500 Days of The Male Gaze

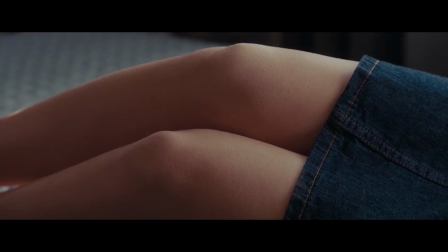[4:18]
His objectification of Summer is apparent in a montage in which we are showing close-ups of what he likes about Summer, largely physical qualities.
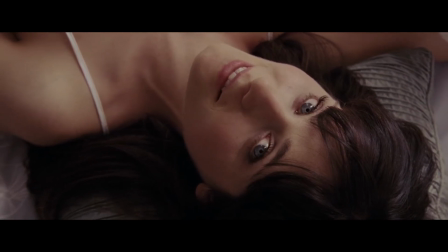[4:25]
Even when he talks about her non-physical traits, they are largely superficial, like her apparently quirky taste in music.
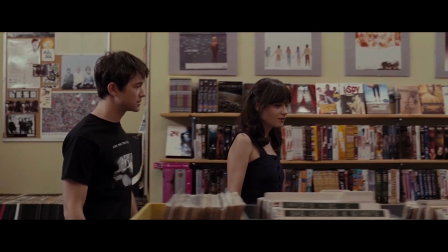[4:31] No, I am not joking around. Octopus's Garden. Yes, Octopus's Garden is the best Beatles song ever recorded.
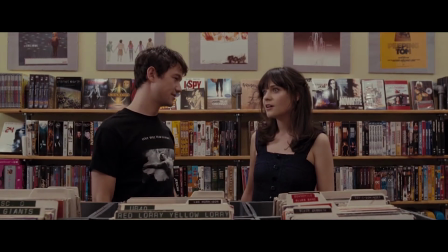[4:37] Why don't you just say Piggies? Come on, I love Ringo Starr.
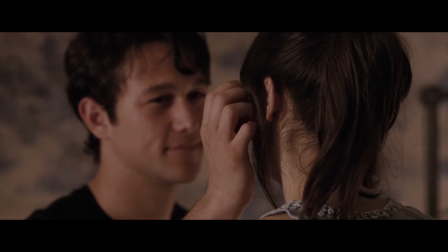[4:41]
His behaviour is a classic example of what Mulvey describes as a male gaze that projects its fantasy onto a female figure.
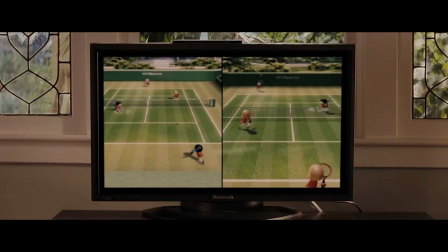[4:47]
In this telling conversation, his more mature 12-year-old sister points out his childish view of women and love.
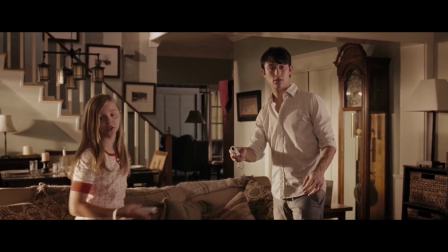[4:52] Just because some cute girl likes the same bizarro crap you do, that doesn't make her your soulmate, Tom.
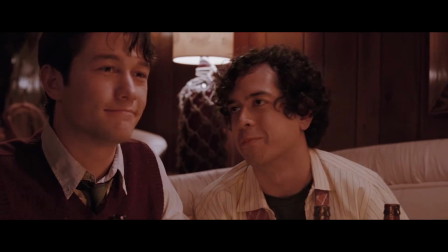[4:59]
Although we don't know much about Summer, largely because Tom doesn't, the bar scene provides us with an insight into her character.
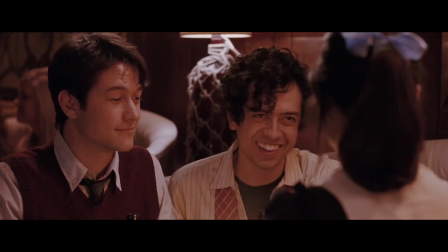[5:05]
She doesn't believe in love and doesn't want a serious relationship, the complete opposite of Tom.
I just don't feel comfortable being anyone's girlfriend.
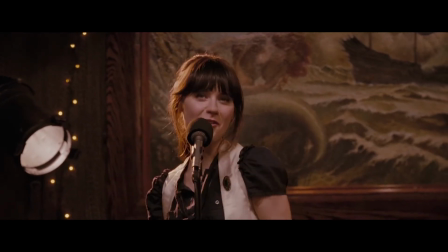[5:13] I don't actually feel comfortable being anyone's anything, you know.
This distinguishes her from other female characters subject to the male gaze, who exist solely to fulfil the man's desires.
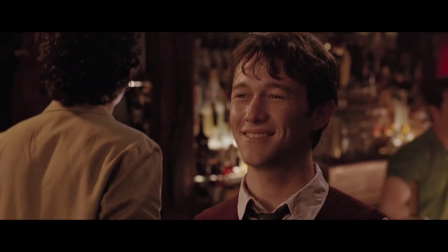[5:22]
Even though she makes her wishes clear, Tom apparently ignores this as it doesn't conform to his fantasy about her.
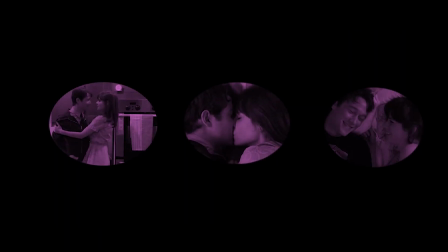[5:27]
The film cleverly contrasts Tom's initial rose-coloured view of the relationship with his re-examination of events after they break up.
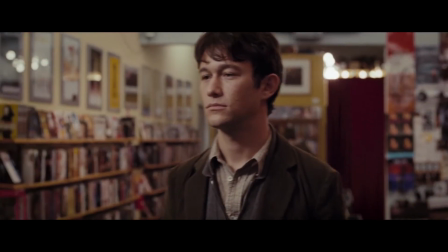[5:34]
This gives us an insight into Summer's perspective. With time, Tom realises that her experience of the relationship differed to his, and clouded by fantasy, he completely failed to see this.
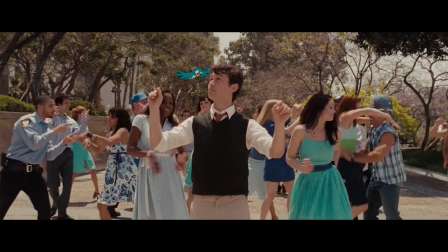[5:43]
The film shows us throughout that Tom lives in a sort of fantasy world. In this way, we distrust Tom's telling of events and understand his flaw.
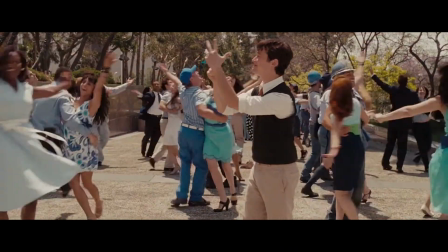[5:50]
This is what sets the story apart from any others told through a male gaze.
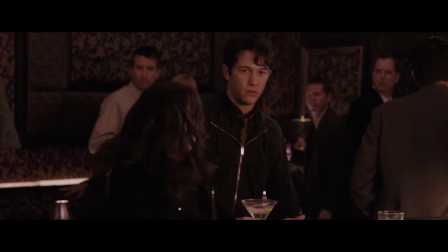[5:53]
It critiques his behaviour and pulls back the curtain of fantasy to reveal a reality in which Summer is not Tom's object, but has her own aspirations and path in life.
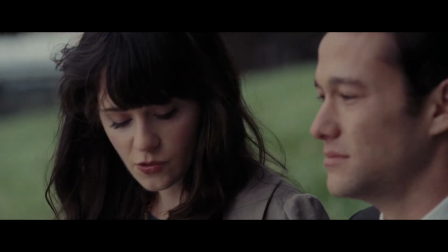[6:02]
Importantly, the film doesn't end with Tom and Summer together, they go their separate ways. The cryptic shot we were introduced to at the beginning of the film is shown to us again at the end.
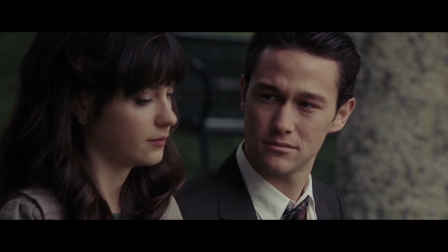[6:10]
However, this time we are given the context to understand that they don't end up together. Rather, Summer gets married to someone else that she feels certain that she loves.
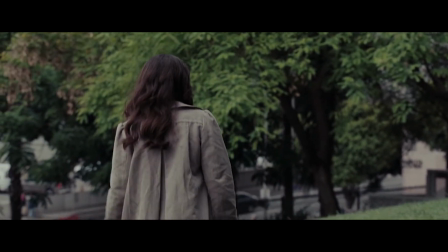[6:18]
Tom having matured through the experience respects this, accepts that he needs to move on and does so.
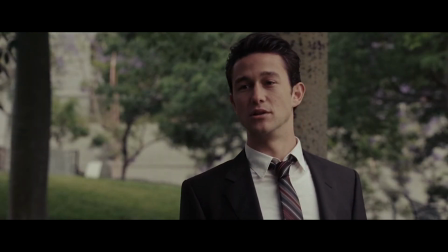[6:27] Summer, I really do hope that you're happy.
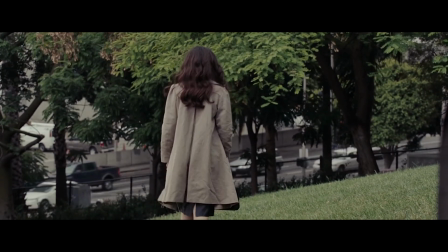[6:33]
Yes, Summer is a device used in the film to develop Tom's character. Importantly, she exists outside the male character and follows her own trajectory too.
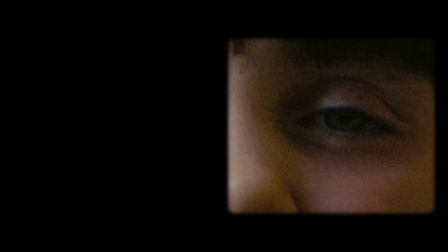[6:41]
Films often tell a story through the highly subjective gaze of the protagonist, be it male or female, and the immersiveness related to this is part of the art form's power.
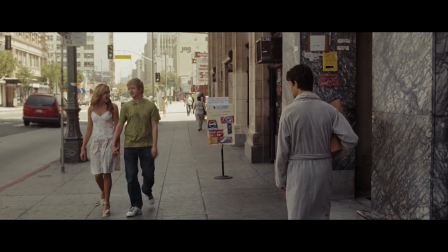[6:49]
Experiencing the perspective of a flawed protagonist can be effective. However, there is a way to do it right, and I think 500 Days of Summer is a good example of this.
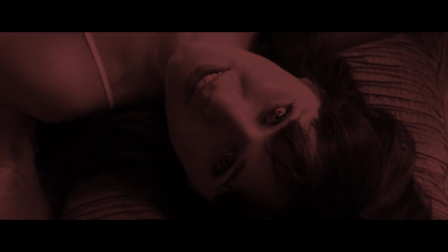[6:56]
A film should make us realise the error of characters that objectify or fantasise about the same or opposite sex,
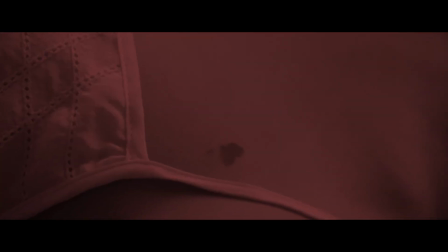[7:02]
instead of encouraging us to participate and continue the trend of reductive gender representation in cinema.